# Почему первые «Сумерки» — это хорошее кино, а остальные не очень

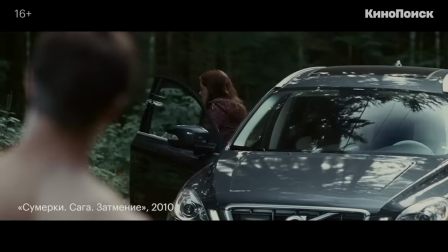(0:32)
Под дождем и снегом Ходит по пояс голый и буравит взглядом проклятого вампира
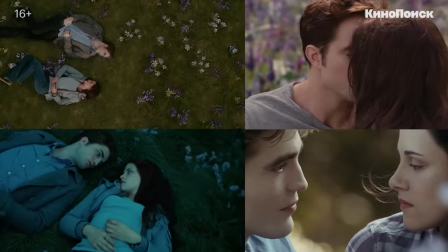(0:39)
В общем, репутация понятная Однако, если пересмотреть все пять фильмов саги, как это сделали мы То можно обнаружить, что они очень разные,
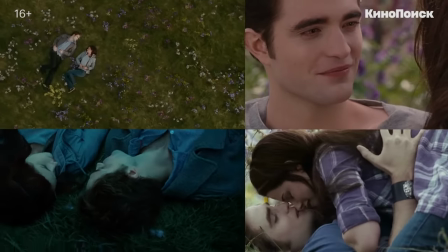(0:46)
содержательно и визуально И не в последнюю очередь, потому что их снимали очень разные режиссеры Остановимся подробно на самом первом фильме,
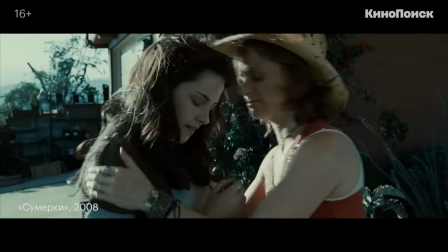(0:53)
который сняла Кэтрин Хардвик Завязка проста Мама в разъездах с бойфрендом-бейсболистом поэтому 17-летняя Белла переезжает на северо-запад к отцу.
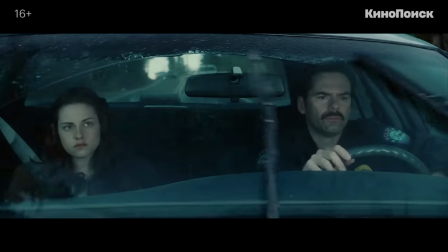(1:02)
А там школы, вампиры и оборотни. Но нам интереснее художественное решение.
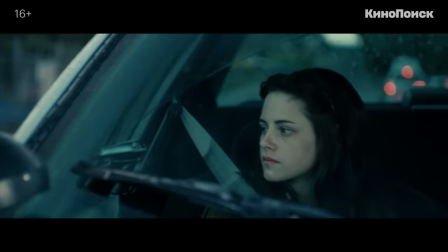(1:07)
Ведь даже такой чисто функциональный эпизод, как проезд героини к новому месту жительства, может внести пару живых деталей,
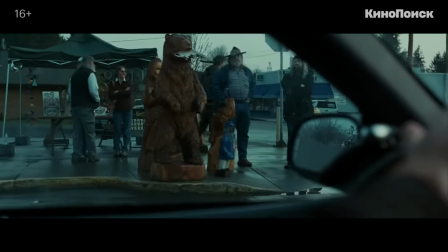(1:14)
быстро характеризующих край лесорубов и прочих бородачей. Именно о таких деталях, о том, из чего конструируется экранный мир, мы и поговорим.
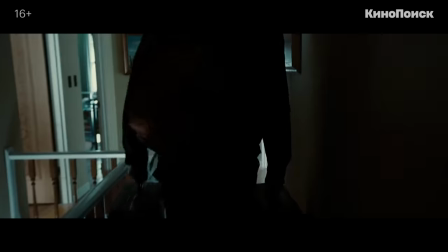(1:25)
В «Сумерках» много разговаривают, а с самого начала Хардвик ищет способ сделать диалоги живыми. Отец показывает дочери комнату, в которой той предстоит жить. Неловкие и оттого достоверные реплики человека, который не знает, что сказать.
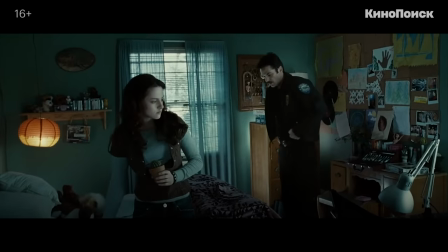(1:38)
Вот лампа, она хорошая. Вот постельное белье в магазине продавщица помогла выбрать.
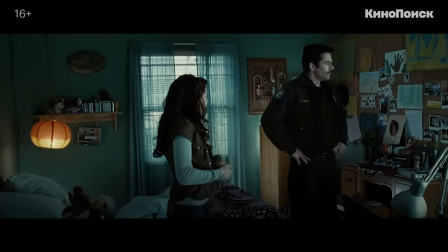(1:47)
И еще полминуты неловкое топтание на месте, снято одним планом. Без каких-то изысканных операторских решений, но с очень человечной визуальной интонацией.
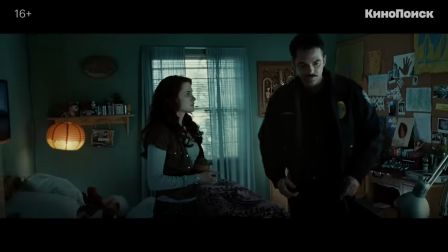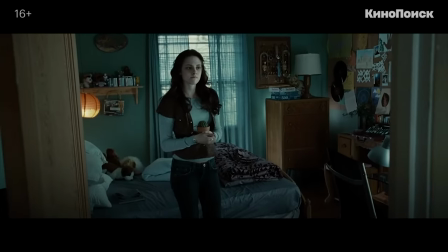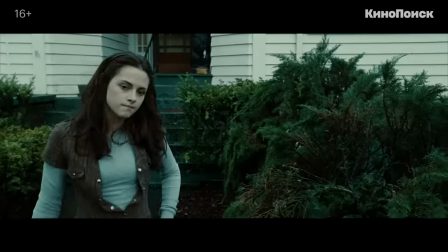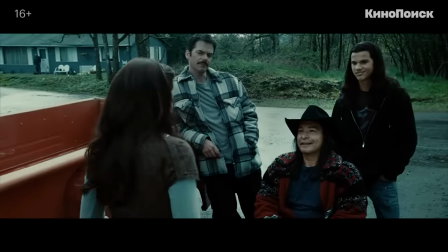(2:13) Привет,
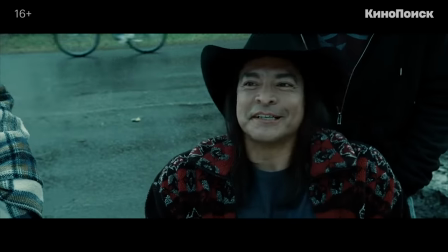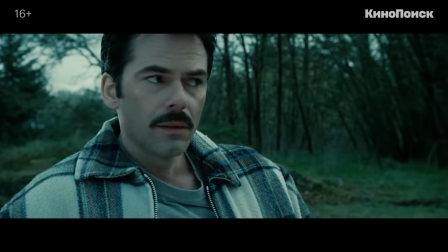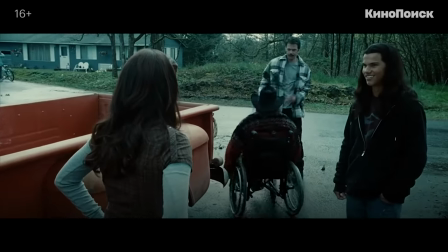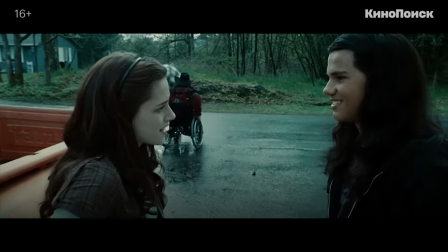(2:32) я Джейкоб. Мы делали птиц, когда мы были маленькие.
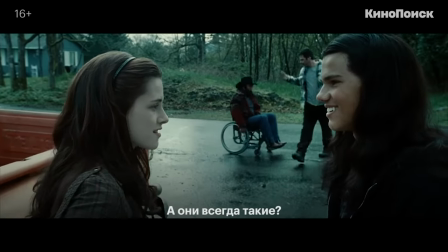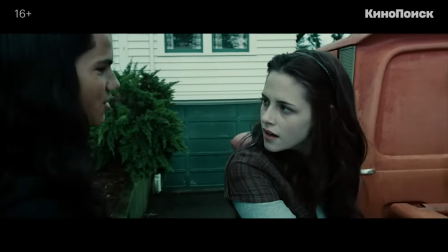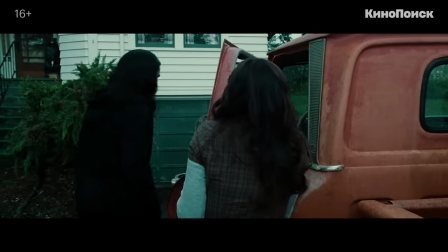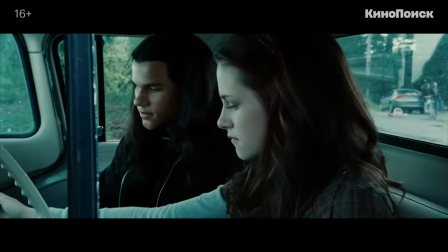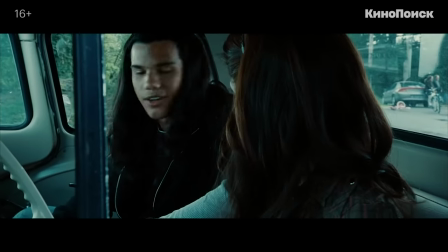(3:08)
Немаловажно то, что актерам гораздо проще походить на живых людей, когда их герои заняты чем-то, чем живые люди могут быть заняты в повседневной жизни.
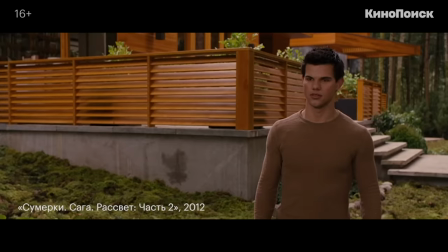(3:15)
С каждым следующим фильмом диалоги будут все больше скатываться в статичный обмен репликами между персонажами, которых расставили по кадру, как в школьном театре.
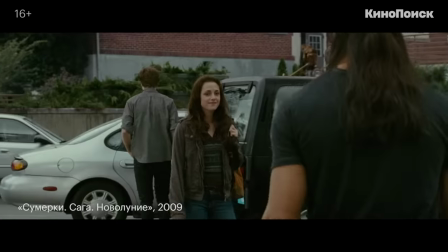(3:23)
Плохом. Для сравнения, в новолунии корресываются диалоги, сохраняют признаки жизни, но новые пространства в них не открываются.
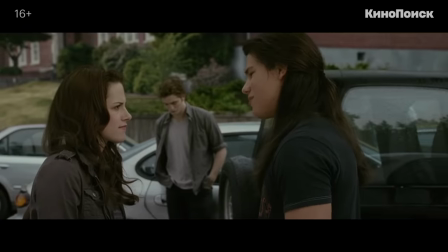(3:30)
А содержательно они сводятся к поводу показать страдания того, кто на этот раз оказывается третьим лишним.
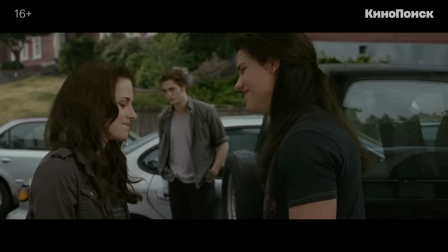(3:35)
Например, эта плоская картинка нужна только для того, чтобы смотреть на то, как тяжело дается Эдварду присутствие Джейкоба.
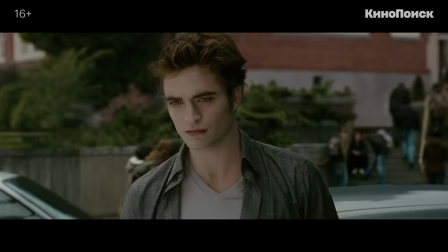(3:42)
На крупных планах начинает поддавливать пустота фона, отсутствие глубины, и ради кадра с этим лицом герои уже почти полминуты говорят ни о чем.
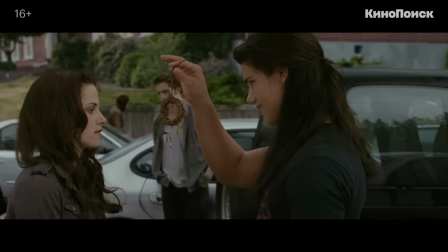(3:50)
А для закрепления эффекта – подарок на фоне грустного вампира.
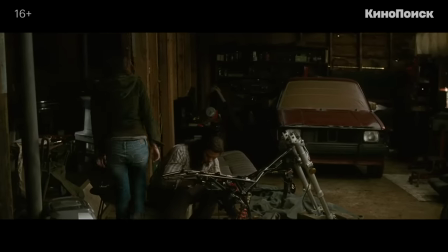(3:56)
Самый же динамичный диалог в фильме даже внешне похож на сцену с подаренным папой пикапом у Хартвик.
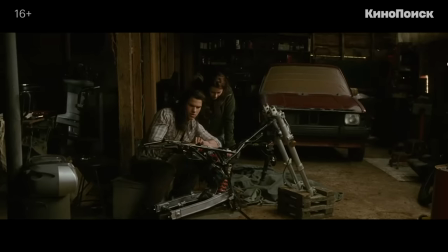(4:01)
Белла и Джейкоб не стоят друг напротив друга, а заняты делом, возятся с мотоциклом. Приходят приятели, возникает шуточная потасовка,
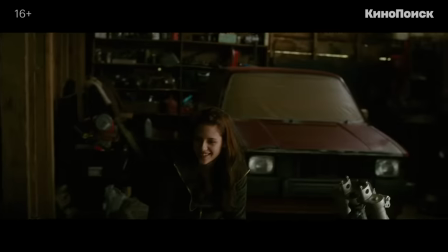(4:08)
но если Хардвик похожим образом оставляла героев на первом плане для знакомства, то Вайдс заканчивает сцену проходной шуткой.
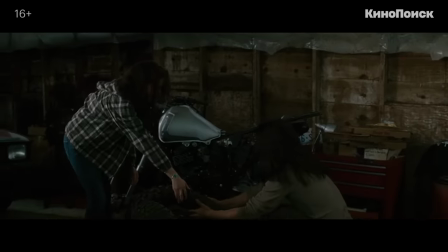(4:17)
И тут же через склейку оставляет Беллу и Джека вдвоем, чтобы нарезать под музыку кадры, в которых мотоцикл обрастает деталями.
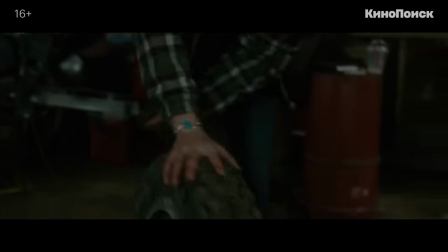(4:26)
Мол, время идет.
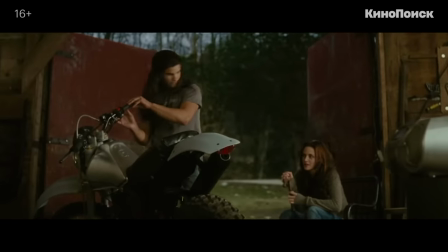(4:29)
Впрочем, это как раз не самое визуально ленивое решение. А диалогов не становится меньше.
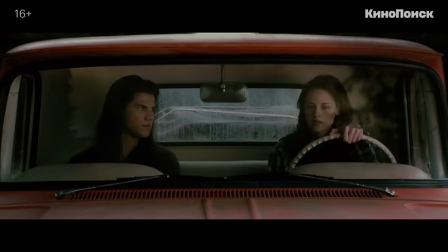(4:35)
В машине.
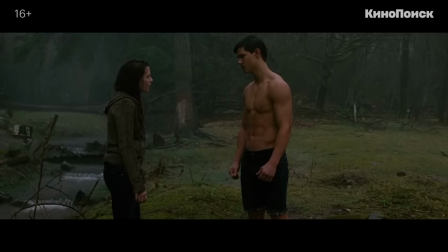(4:36)
У лестницы в кинотеатре, под проливным дождем, в комнате и на прогулке.
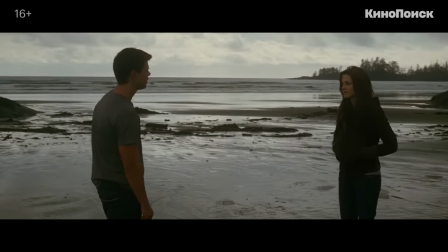(4:45)
Но даже здесь камера спешит остановиться и расставить героев, чтобы показать самый банальный обмен репликами самым банальным образом.
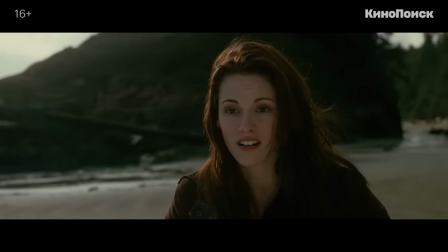(4:52)
Средний план, крупный план первого персонажа, крупный план второго персонажа, первый через плечо второго, второй через плечо первого.
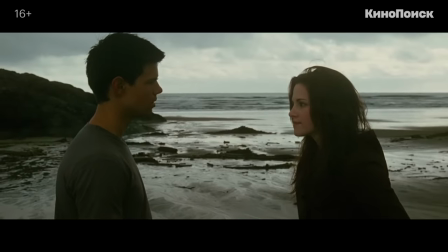(5:01)
И снова средний план. Это не то чтобы плохо, но скучно, если повторять раз за разом.
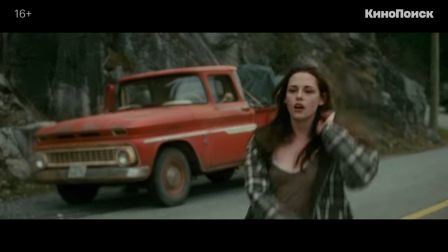(5:06)
И даже когда в диалог включается какое-то действие, оно не становится полноценным вторым планом, даже фоном.
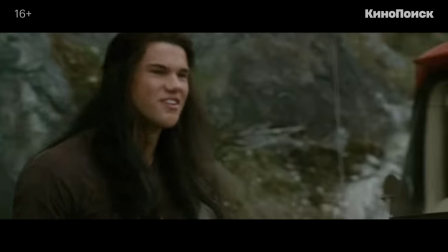(5:13)
Камера просто переключается.
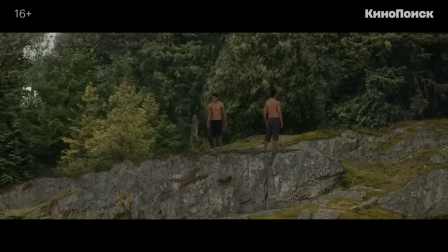(5:15)
Говорит Джейкоб, Белла возвращается в компактный кадр, и теперь можно чередовать обсуждаемую картинку с обсуждающими головами.
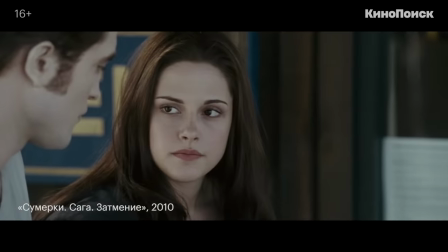(5:25)
То же самое в затмении Дэвида Слейда. Бесконечные восьмерки.
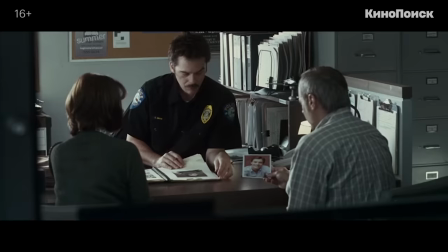(5:29)
Если герой видит и обсуждает что-то, то отдельно обсуждаемое — отдельное обсуждение.
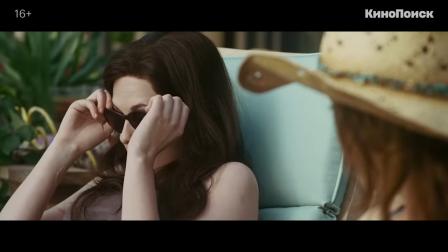(5:35)
Раз-два-три. Раз-два-три.
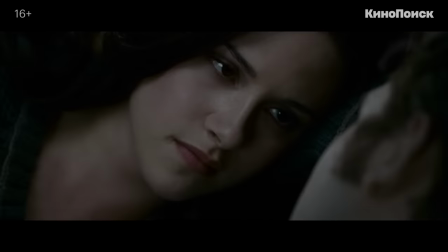(5:42)
И раз-два-три.
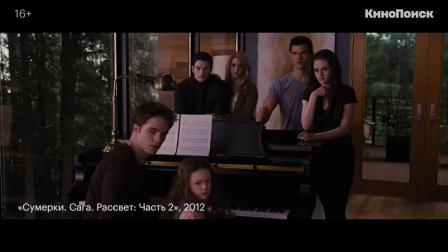(5:47)
В двух же рассветах Билла Кондана диалог от обычно десяток человек, расставленные по комнате,
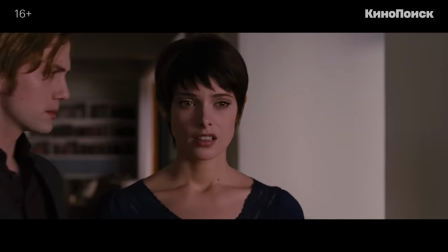(5:52)
драматичные наезды на озабоченные лица говорящих и многозначительно молчащих.
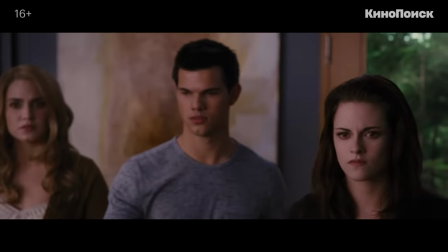(5:59)
Тяжелые паузы, короткие реплики.
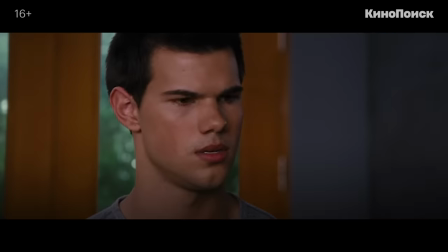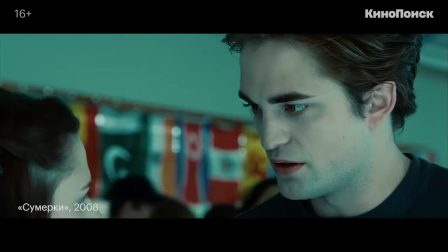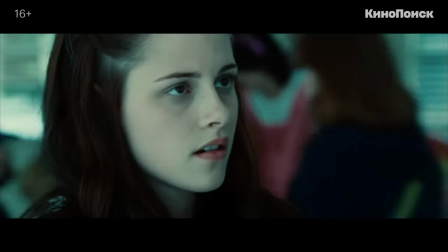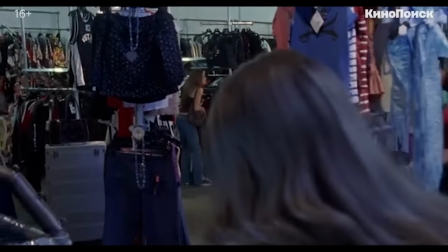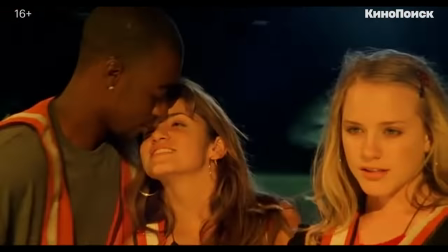(6:40)
Великое воровство, наркотики. В общем, все то, что может случиться в фильме, который по возрасту героини называется «Тринадцать».
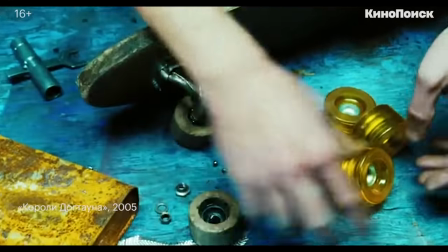(6:47)
Других героев Хардвик, взорвавшие мир скейтборда в 70-е, парни из команды Z-Boys,
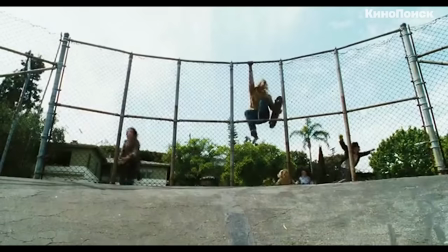(6:52)
про которых она по сценарию своего приятеля и одного из героев той истории Стэйси Перальты, сняла «Королей Доктауна».
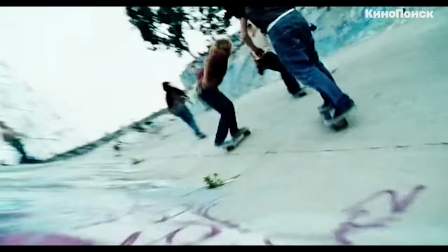(6:58)
Фильм «Бесконечный угар», серфинг, скейты, пацаны и девчонки, девчонки и пацаны.
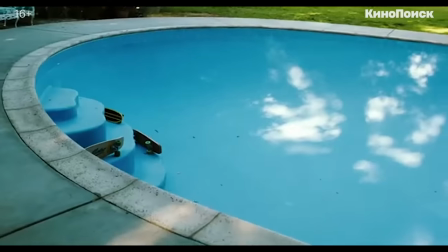(7:04)
Ну и история взросления в трех разных версиях на примере трех главных героев. Плюс Хитлэджер в роли брошенного всеми наставника.
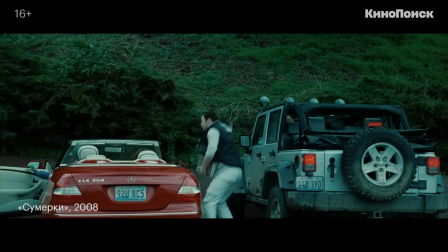(7:11)
В отличие от серферов-пиратов, угорающих скейтеров и 13-летней умницы, которая все достала, героиня Сумерек не бунтует против мира.
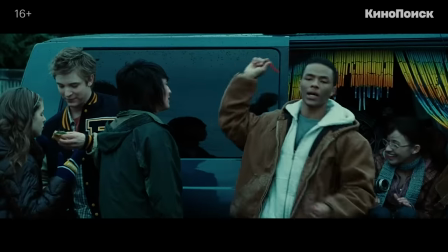(7:19)
Но Хардвик разглядела в книге интересный себе конфликт, который сводится к тому, что Белла,
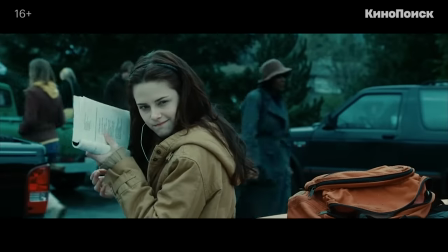(7:24)
в общем-то все понимающая о жизни обычных людей, но прохладно к ней относящаяся, заворожена чем-то непостижимым.
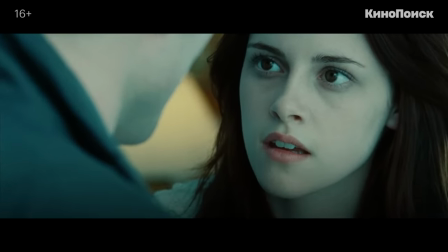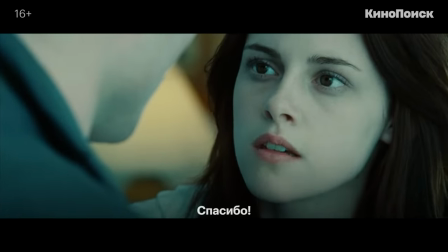(7:37) Спасибо.
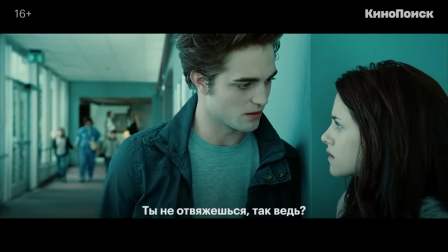(7:40) Ты не забываешь это, да? Нет.
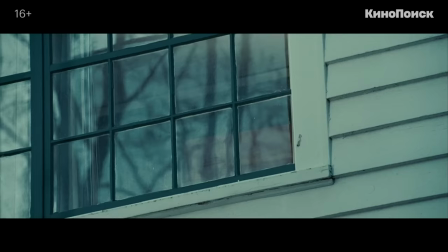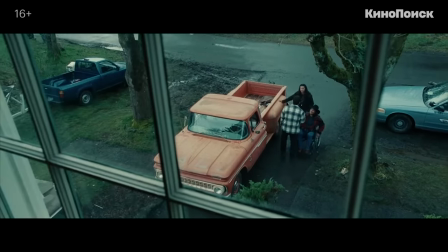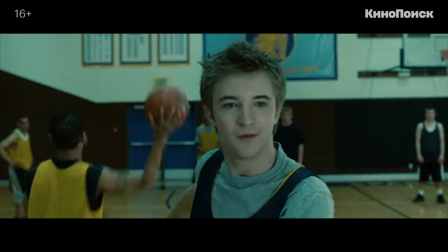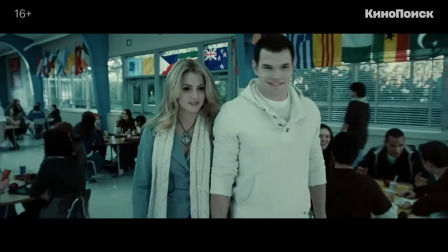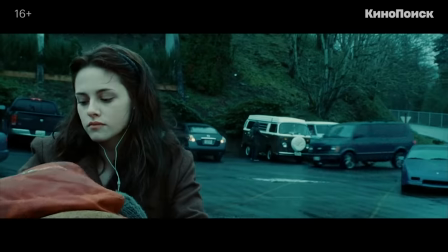(8:08)
Дважды. И едва не попасть под мини-вэн.
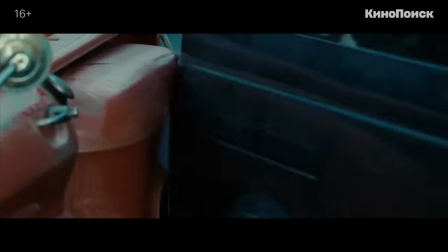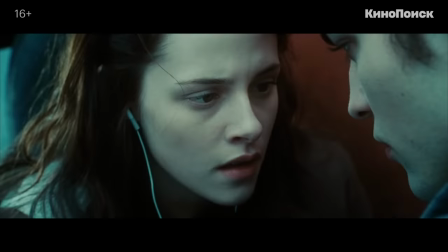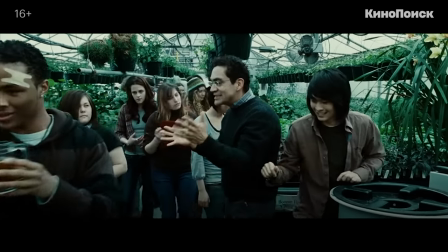(8:22)
А дальше Белла отправляется с одноклассниками на урок экскурсию в Оранжерею, где предыдущий диалог продолжается, словно и не заканчивался.
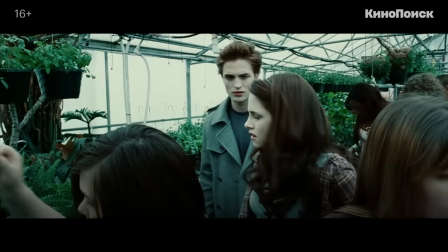(8:31) Что в Джексонболе? Как ты знаешь о том?
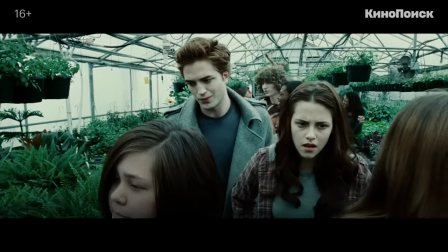(8:38) Ты не ответил мне вопрос. Ты не ответил мне, так...
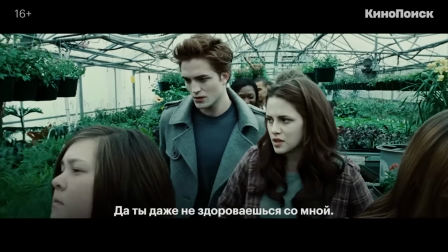(8:43) Я не знаю. Ты даже не скажешь «прощение» мне.